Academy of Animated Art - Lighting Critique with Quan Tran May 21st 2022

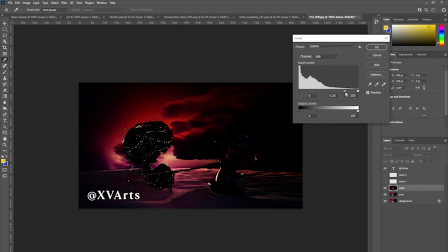998s
Yeah, it doesn't feel too bad on her.
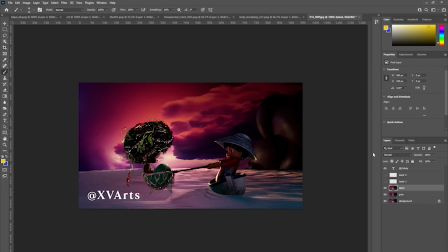I would maybe bring up the bounce just slightly here.
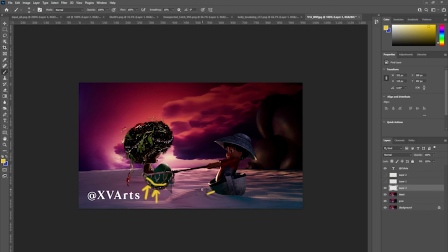1021s
Maybe just a touch here where, you know, the water's quite close. You know, it should be, it feels like it should be brighter here than here.
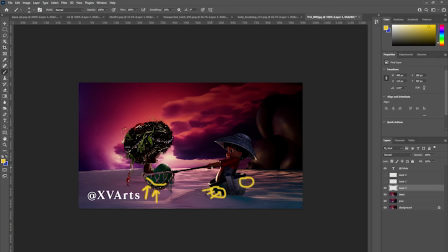Try that. I may be completely wrong, but I feel like maybe this needs to go a little bit brighter.
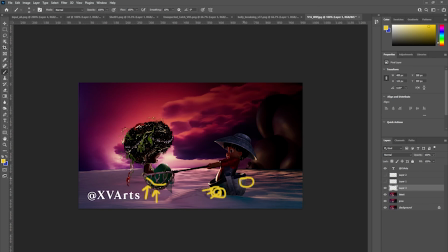1055s
Maybe this needs to go a little bit darker. And I feel like,
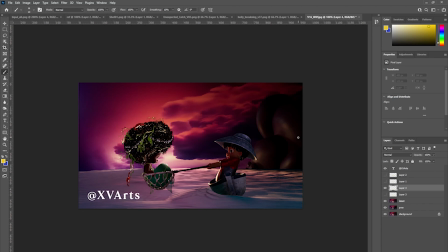1071s
yeah, the background looks to me like there's I'm not sure whether this is just me reading into it incorrectly, but it feels like there's another
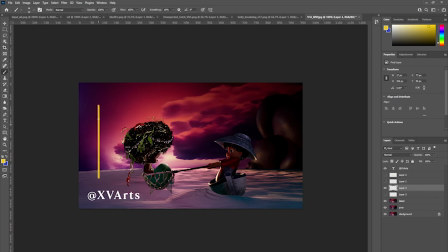1085s
light source from maybe this side coming there. I'm wondering whether you need to maybe take it down a little bit and maybe get
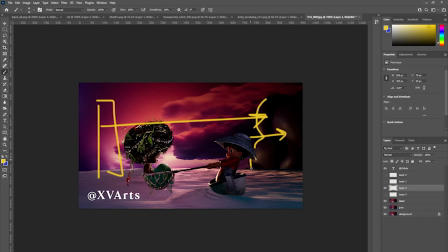1104s
the edge reading a little bit more similar to the way you've lit the characters. You know, light that background a little bit more of a kicker or rim.
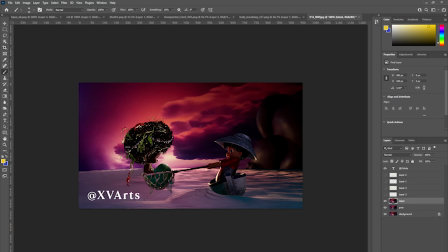1125s
And just bring up the fill on her hair. You know, bring up that fill here.
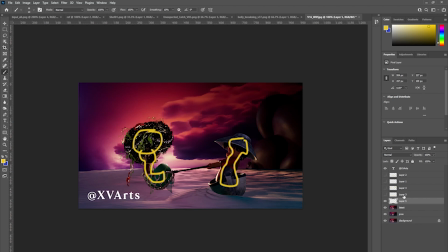1139s
Just a tad. So I feel like it's gone a little bit too dark. So cheating some fills, you know, some area lights here, boom. Some area lights here, boom.
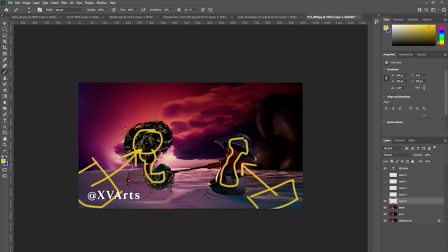1158s
You know, have it be this kind of bounce light that comes up and then illuminates their core a little bit more.
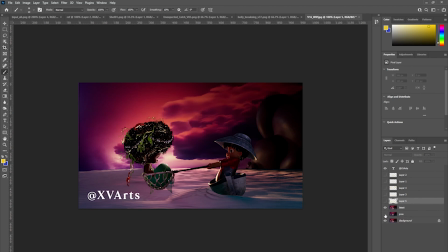1175s
But the feel of it is much, much better than the way you had it before. I feel like, and the water, the reflections on the water look great as well.
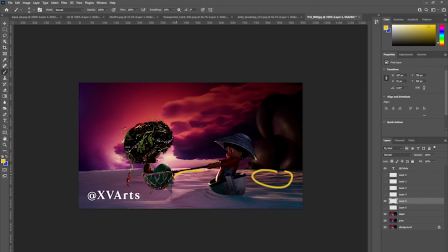1192s
That's, you know, that's working so much better. Yep, I see that you've done quite a bit of work getting that those reflections of the sky into the water.
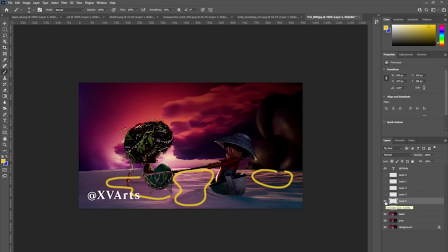1210s
So that's working really well. All right, so yeah, that's coming along really well. So it's great to see. Alrighty, and I think that's it. All right, thank you very much, and I'll speak to you guys soon.